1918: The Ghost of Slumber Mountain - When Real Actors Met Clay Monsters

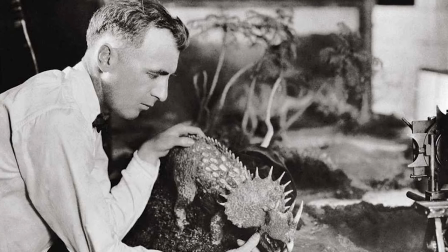[0:00]
You might not know the name, Willis H O'Brien, but you probably know his work.
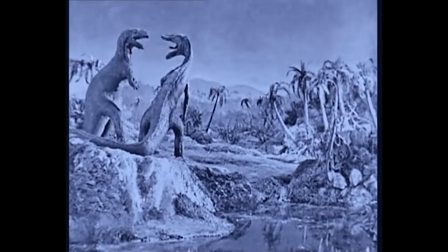[0:04]
He's the animator behind the terrifying dinosaurs in 1925's The Lost World, the Black Scorpion in 1957,
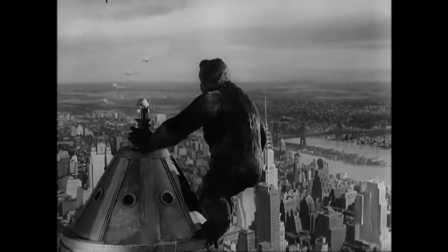[0:16]
and in 1933 he brought to life his most famous creature, the eighth wonder of the world, King Kong.
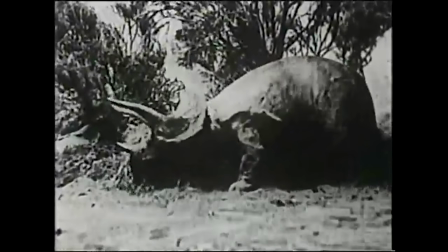[0:23]
But in 1918 O'Brien started working on what he thought would be his first feature length movie,
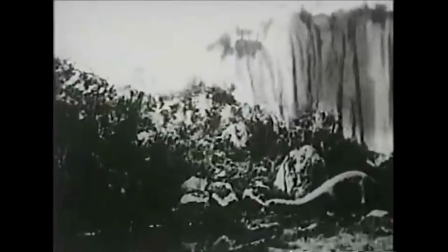[0:29]
The Ghost of Slumber Mountain, and it was a film that would lay the groundwork for some of the most important special effects films of all time.
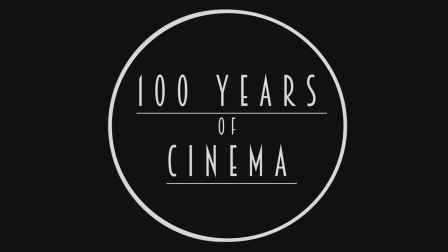[0:37]
Welcome to 100 Years of Cinema, we'll be taking a look at one film each year since 1915, discussing the movies that changed the art.
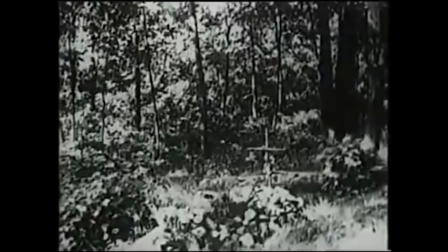[0:44]
The plot to The Ghost of Slumber Mountain is extremely simple.
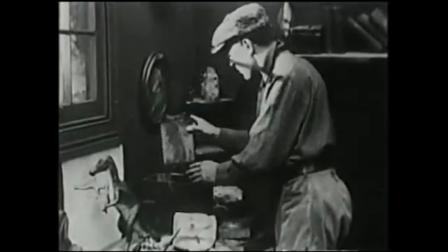[0:48]
A man goes for a walk in the woods of Slumber Mountain, he finds a telescope in the cabin of a mad hermit which allows him to see into the past.
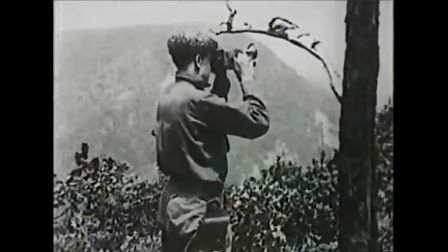[0:55]
He's magically transported into a prehistoric world, complete with a brontosaurus, a triceratops and a t-rex.
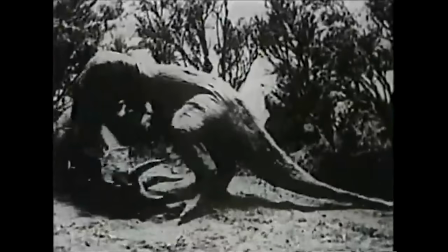[1:03]
The film was originally meant to run for around 40 minutes, but for reasons unknown, it was cut down to just 18.
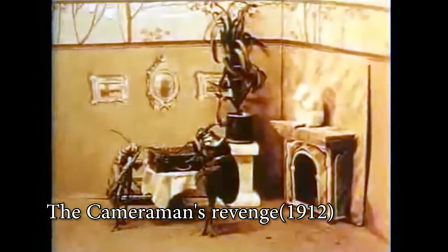[1:09]
This was by no means the first example of stop motion animation. People have been making stop motion films since the beginning of cinema,
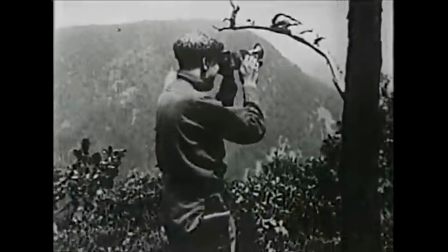[1:16]
but it was the first film to mix live action footage and stop motion in a way that was meant to suggest that these beasts inhabited the real world. world.
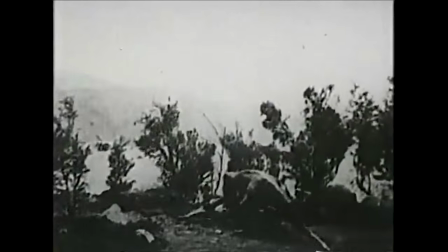[1:24]
The technique lifted stop motion from a gimmick that could be used to tell a simple story to a new tool that filmmakers could
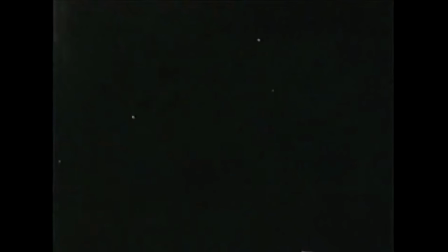[1:30]
use to transport real actors into impossible worlds and put them face to face with terrifying creatures.
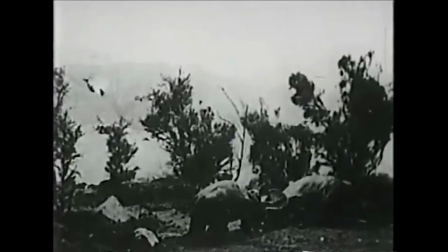[1:37]
O'Brien's idea of mixing live action and stop motion was an important milestone in film.
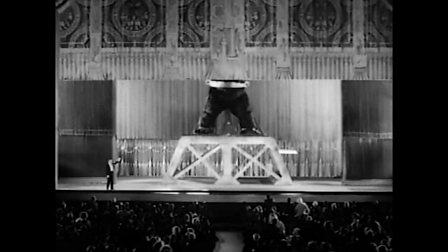[1:42]
It was an idea he would develop further when overseeing the visual effects for his most famous film, King Kong.
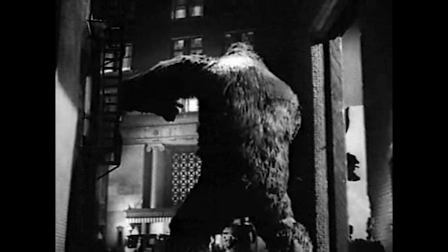[1:48]
Using rear screen projection, O'Brien would take a live action shot and project it as a composite into the set.
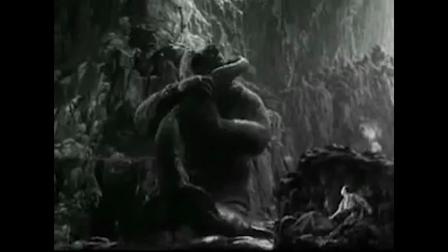[1:54]
As he advanced live action footage along one frame at a time, he moved his model and photographed them both together.
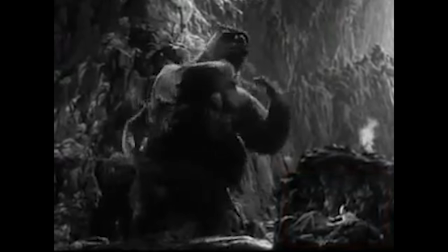[2:00]
And with this O'Brien could build a world where real actors could interact with stop motion creatures.
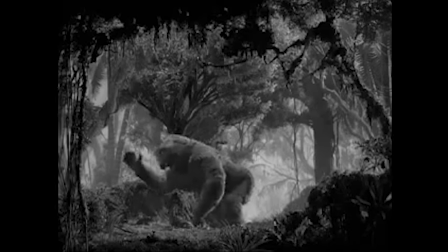[2:06]
This technique would be perfected by O'Brien's protégé, Ray Harryhausen, in films like The Seven Voyages of Sinbad.
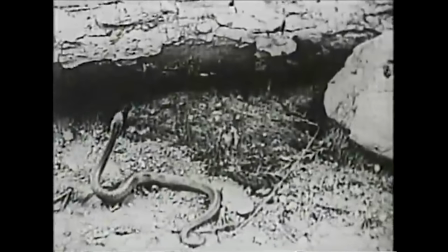[2:13]
The animation in Ghost of Slumber Mountain is surprisingly advanced for the time, when And compared to other similar films from the period,
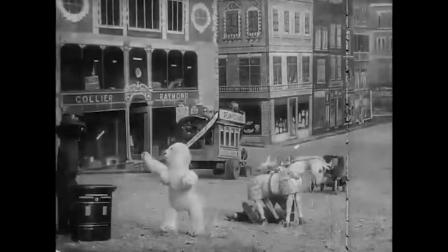[2:19]
for example 1908's Dreams of Toyland, the movement of the dinosaurs is fluid and dynamic,
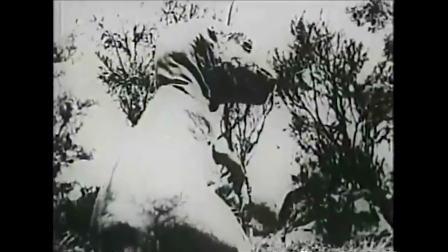[2:25]
and O'Brien animates to the minute detail, such as having a T-Rex lick his lips after a bloodthirsty kill.
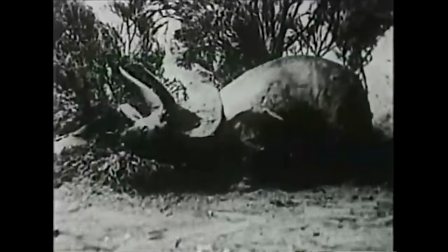[2:32]
O'Brien was also a pioneer in using stop motion in combination with camera movements.
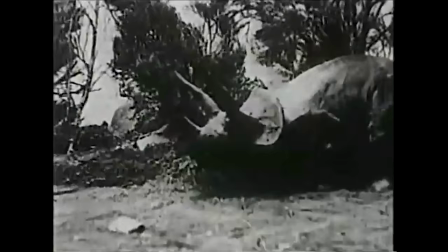[2:37]
Panning while animating helped give the idea that the creature existed in a physical space outside of the frame.
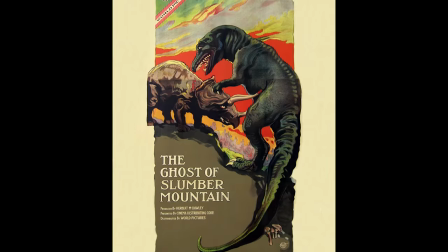[2:43]
The film ran with the tagline, these giant monsters of the past are seen to breathe,
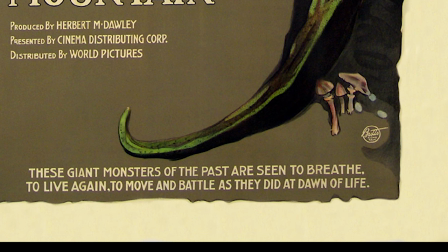[2:48]
to live again, to move and battle as they did at the dawn of life, and it was extremely successful,
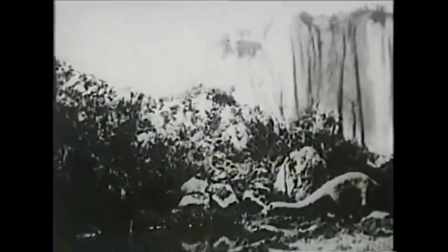[2:53]
making $100,000 on a $3,000 budget. Although the film hasn't aged all that well, the plot is overly simple for the time,
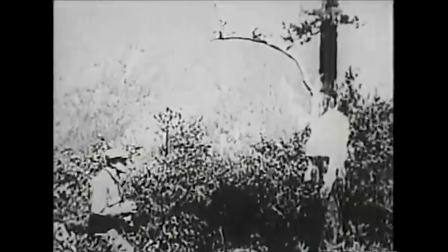[3:01]
and the special effects, though groundbreaking and spectacular then, are somewhat crude by today's standard.
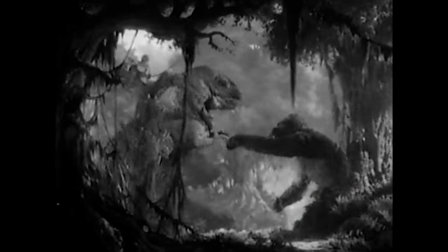[3:06]
However, it stands in film history as the forerunner of one of the best special effects films of all time, King Kong.